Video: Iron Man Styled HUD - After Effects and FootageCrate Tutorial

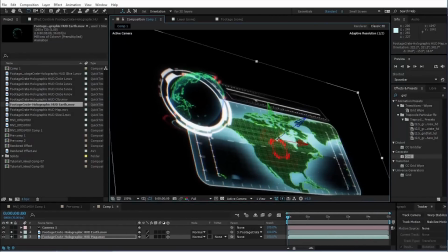[8:19]
So your hologram doesn't have to be just made out of only flat planes, you can do stuff like this as well.
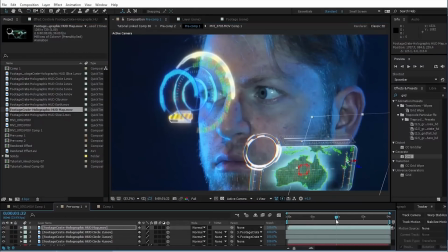[8:25]
So that's pretty dope. Generally, I find that it looks best to try to keep these elements kind of as close to your face as possible, unless they're supposed to stick out like the little aiming devices there.
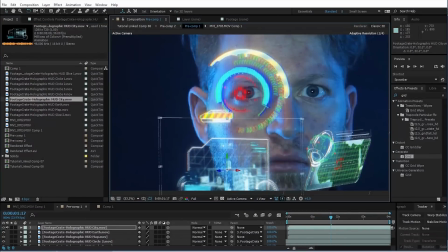[8:38]
I'm changing the orientation of some of these to match kind of the orientation of my gorgeous bone structure.
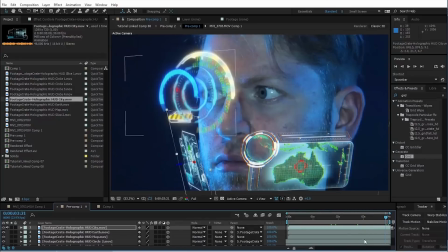[8:45]
All right, that's something. So this is really crude. I don't actually think it looks very good, but it illustrates my point, my series of points.
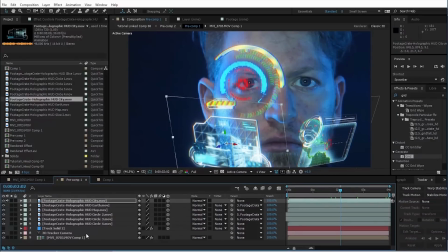[8:53]
So what I'm going to go ahead and do now is I'm just going to grab everything except for the footage. So we need the camera, track solid. I guess we don't technically need that, but I'm going to use it. Track solid and all of the holograms.
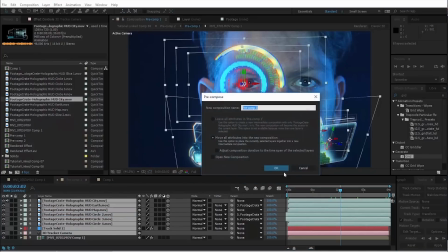[9:04]
We're going to go up to layer and pre-compose those. Oh, another thing we can do, let's just pop into that real quick.
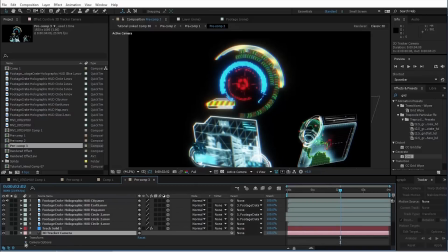[9:10]
This will look really cool. On the 3D camera, tracker camera, a 3d camera if you come down to camera options you can turn on the depth of field and
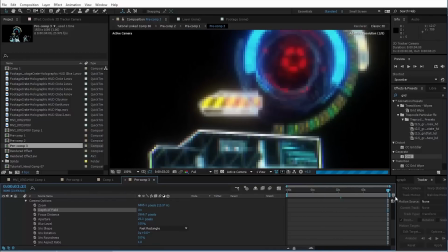[9:18]
this might not be the look going for but I think it looks really good especially considering it's supposed to be an extreme close-up you know so you can
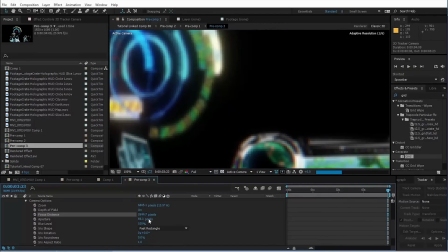[9:25]
change the the aperture the focus distance or whatever the focus distance should probably be okay though since the original solid we made is is already on
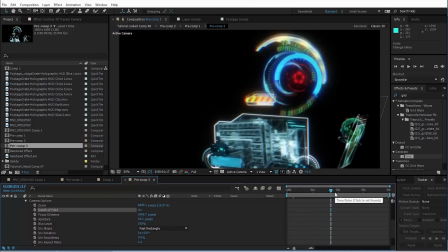[9:32]
my face yeah just just a little bit a little bit of that I think it's gonna look pretty good so back in here we have those holograms
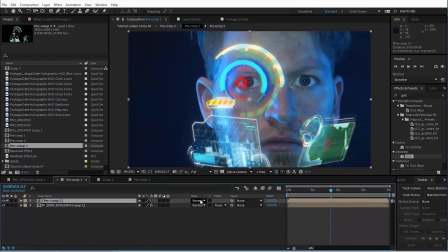[9:39]
on their own separate layer now and what I'm going to do is I'm going to change them to a screen transfer mode.
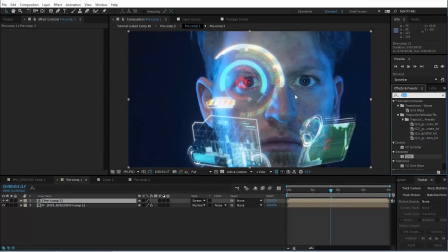[9:45]
And let's add some effects. So first off, I'm going to add a tint to it. But I'm not going to tint it all the way. I'm just going to tint it a little bit. And I also want to add the VC color vibrance effect.
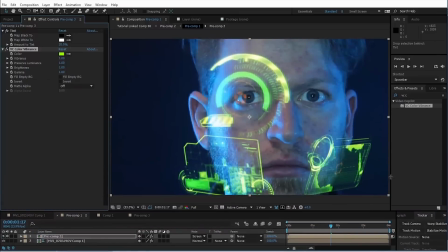[9:56]
This is a third party effect is from video copilot, but it is freezies. So don't even worry, just just go get it if you want it.
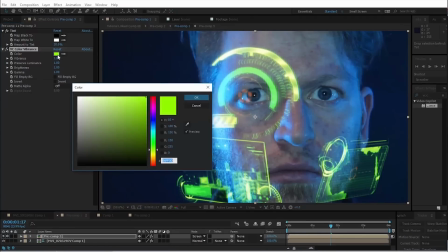[10:03]
If you don't, just don't. I'm going to change this to blue.
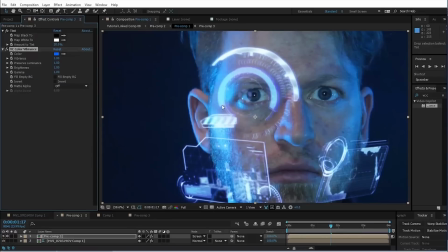[10:06]
And this is going to bring the color of our holograms all into, you know, a more blue range to make sense with the light that we have cast. However, I do still want to keep some of the color that already existed.
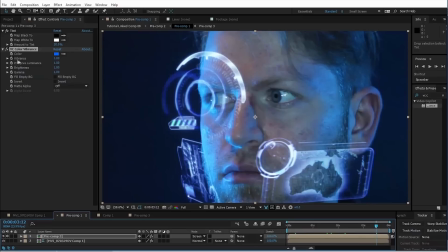[10:17]
And as you can see, there is a little bit there, but if you want to add some more, just go to this vibrant section, twirl it down. And if you turn it down, that basically just blends it back in with the original colors. Yeah. So we just need like a little blue, right? And then I'm going to add a glow as well. Just regular stylized glow. And we need to bump that up.
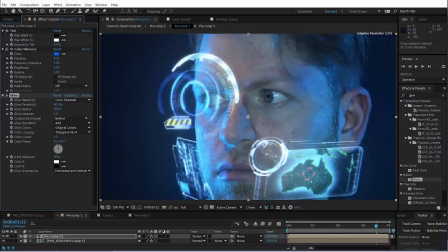[10:34]
We down the threshold i mean and definitely turn up the radius intensity it's kind of up to you just a big
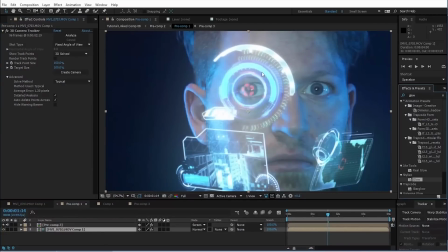[10:42]
big fat glow all right on the footage itself it'll look better if we we can turn off this camera tracker effect we don't need that anymore uh we can ourselves like a
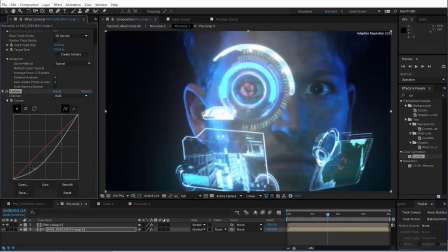[10:50]
curves effect to it and just kind of bring down the bottom end here i think that'll look fine kind of make those holograms pop a
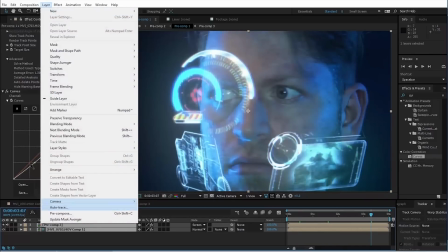[10:56]
little bit more and we can go ahead and pre-compose both of those layers i'm going to scale this up and reframe it a little bit because it's
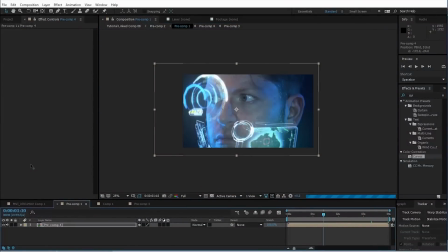[11:03]
kind of off center and that gives us more of a zoomed in look anyway.
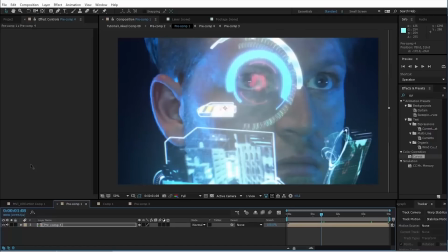[11:07]
And I'm also going to simulate a little bit of lens distortion as if there's a camera really close to the face. So I'm just going to add a new adjustment layer and we're going to put a bulge effect on it. And let's scale it way, way up.
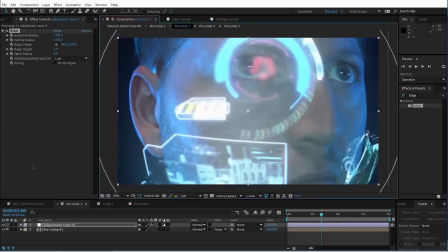[11:18]
And we want this to be a perfect circle. So when you have it the size you want it, just take one of the parameters here, hit control C to copy it and paste it into the other.
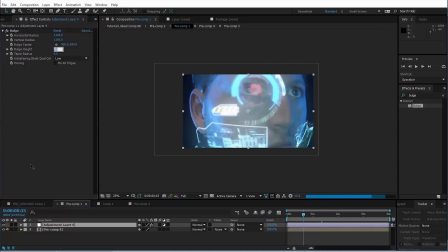[11:26]
So now it's a circle. But I don't want it this extreme. So I'm just going to turn it down to like 0.4.
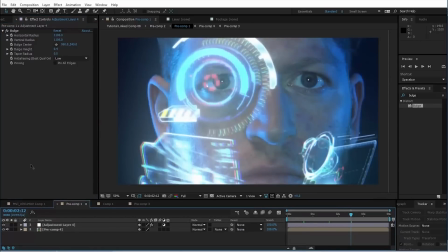[11:32]
And there we go. I think that it's pretty much all that i have to say about that now uh don't freak out but i think it's time
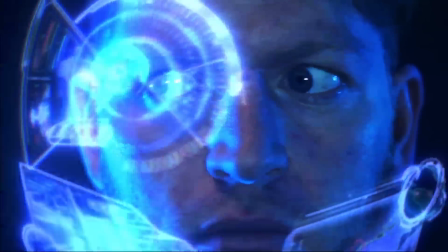[11:39]
we kind of had a talk about where we're going with this relationship i i think it's about time we took it to the next level and by that i mean
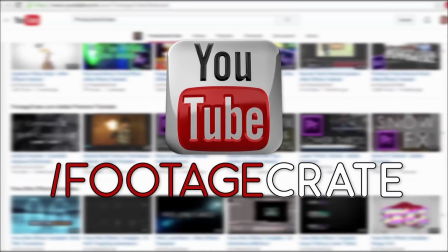[11:46]
you really should subscribe to production crate on youtube and then we're just gonna we're just gonna be blasting you with new
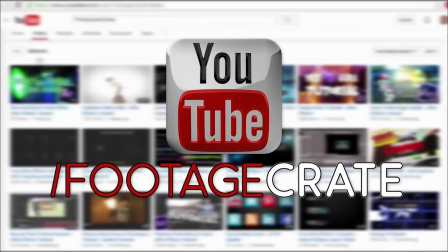[11:53]
content all the time it's gonna get to the point we're gonna be like whoa guys stop all the new content i really hate all this fresh,
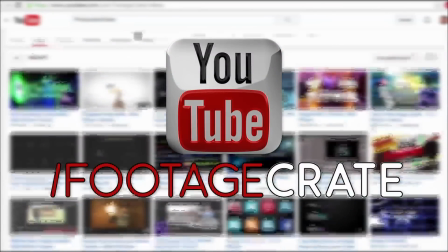[12:01]
fresh stuff in my feed. It's too good. I don't deserve it. But you do deserve it.
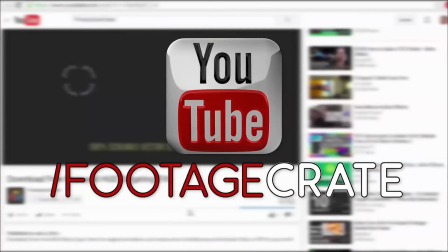[12:06]
You do. So just go ahead. You want to hit that subscribe button on YouTube. Another good way to stay up to date in the world of free stuff would be to follow us on Facebook.
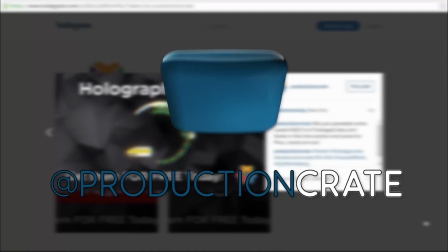[12:15]
And Production Crate actually has an Instagram account now. So if you buy into that type of thing, just check that out too.
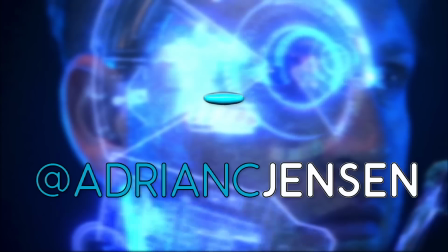[12:23]
And if you want to tweet at me directly, you have my permission to do so.